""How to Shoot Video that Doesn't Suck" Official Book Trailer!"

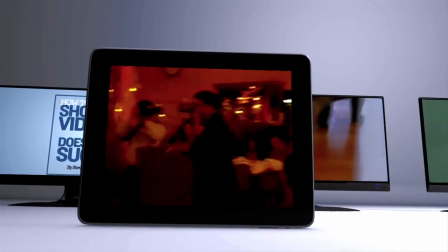0:07 There's a lot of video out there, and most of it sucks. Most people give bad video about 10 seconds before their eyes glaze over and they click to something else.
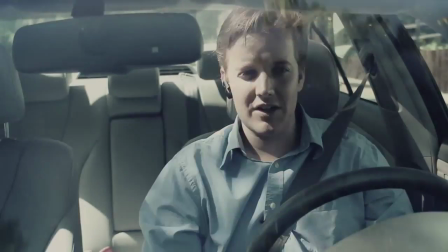0:18 Hey mom, did you get that video of the kids I sent you? Of course, I'm watching it again right now.
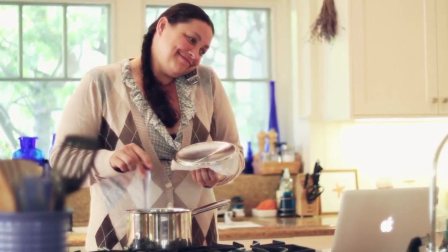0:26 They're adorable.
If you want people to watch your video, you have to give them something that doesn't suck. You don't need to be brilliant, you don't need to learn a lot of technical stuff, you You just have to stop doing things that make your video hard to watch. It turns out it's not that difficult. In fact, I wrote a book about it. If your video doesn't give people enough detail or action to catch their eye, it's going to be tough for them to pay attention.
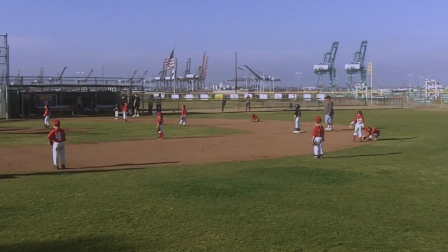0:53 This is so exciting. I can't wait to email the entire thing tomorrow.
To avoid boring your family and friends, don't run the camera nonstop.
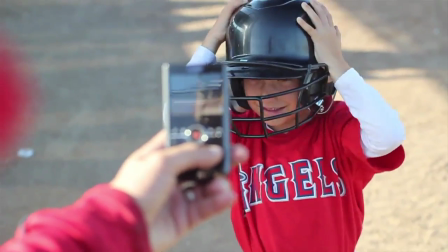1:00 Think in shots. Look for something interesting. Aim deliberately.
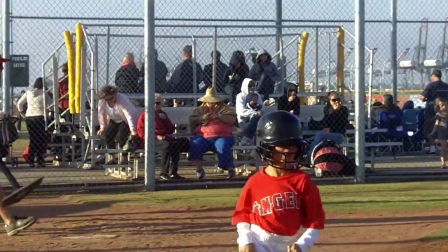1:06 Shoot a little, and when it starts to get boring, stop shooting. Point the camera somewhere else.
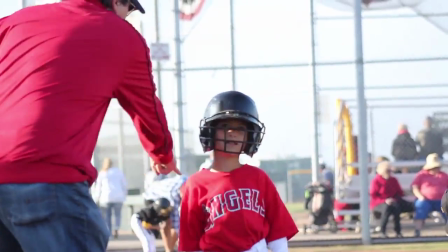1:11 Your shots will add up to a shorter, much more interesting video. Most of the videos we shoot are of people. If people are the story, faces are what tell the story.
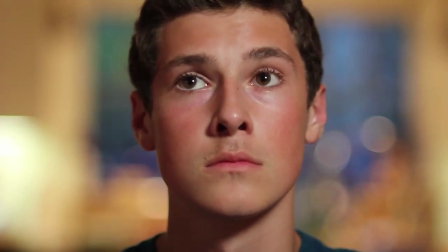1:25 Emotions, words, actions, we read it all on the face. People communicate half of everything they're saying with their mouth, and the other half with their eyes.
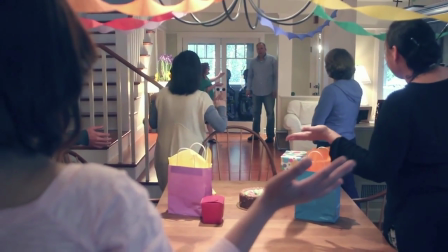1:38 Miss the eyes, and you miss the story.
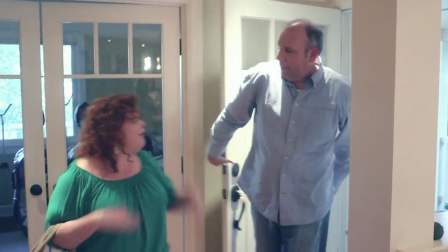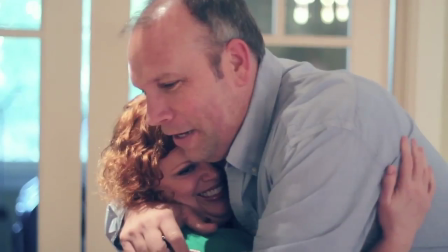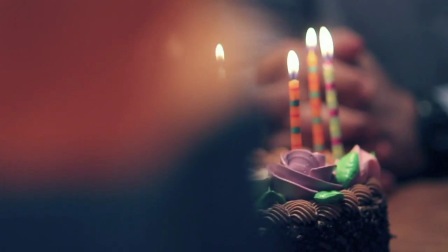1:51 Stay close to your subject. Don't shoot until you see the whites of their eyes.
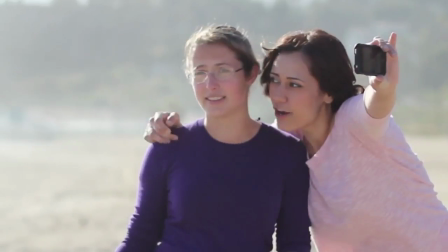1:58 Video cameras adjust automatically for light. If it's too bright, they close down the lens to make it darker.
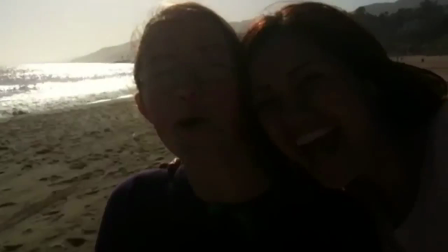2:03 Anything that wasn't bright to begin with goes black.
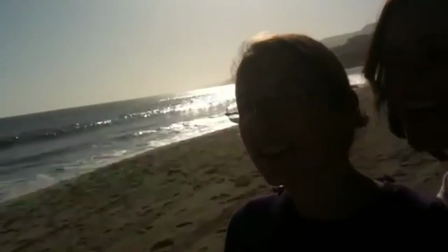2:06 To keep your subject from looking like a refugee from the Witness Protection Program, keep the brightest light behind the camera.
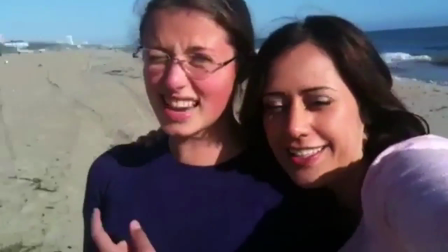2:12 What you're shooting will look nice and bright, and we'll be able to see what you wanted us to see.
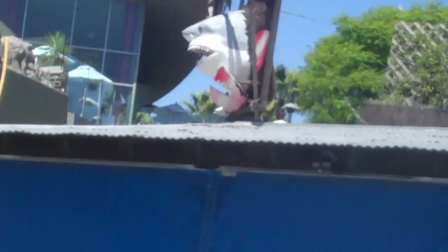2:20 It's hard to know where to look when your camera wanders around in the shot. When the viewer tries to make sense of something, your camera's wandering off somewhere else.
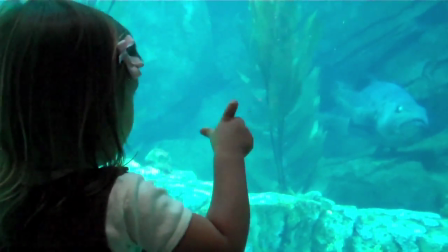2:27 Practice using your video camera like a still camera. Think in shots with no zooming or moving the camera during a shot.
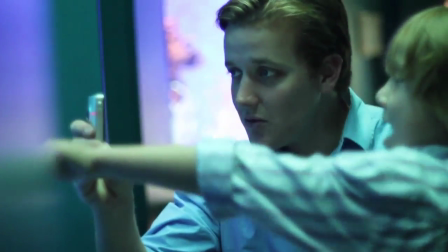2:34 Point the lens, look at the LCD screen to compose your shot, then press start.
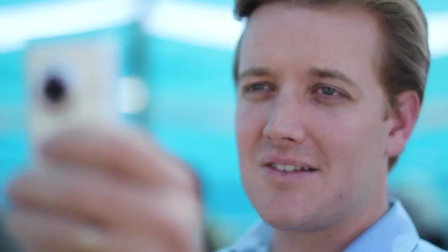2:40 Stop when you've got the shot and repeat. The rhythm you're going for is move, point, shoot, stop.
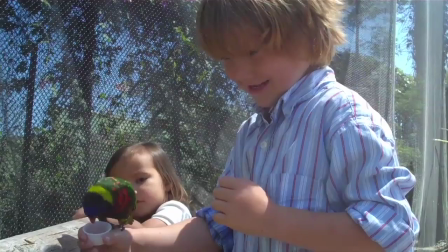2:46 Move, point, shoot, stop.
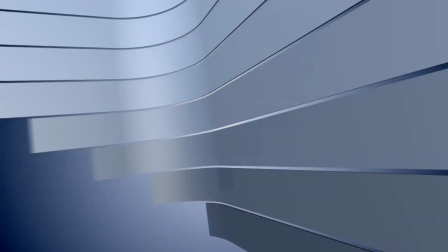2:52 The last tip, keep your video short. Take the length you think the video should be and cut it by two-thirds.
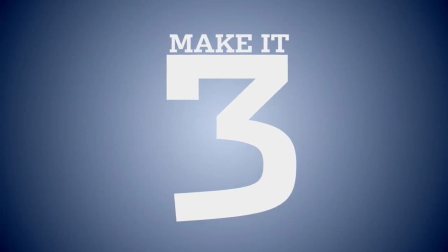2:59 That 10-minute sales video? Make it three. Your audience will thank you. Want more tips? Check out my new book, How to Shoot Video That Doesn't Suck. I'll teach you how to shoot a video that's entertaining, effective, and actually gets watched.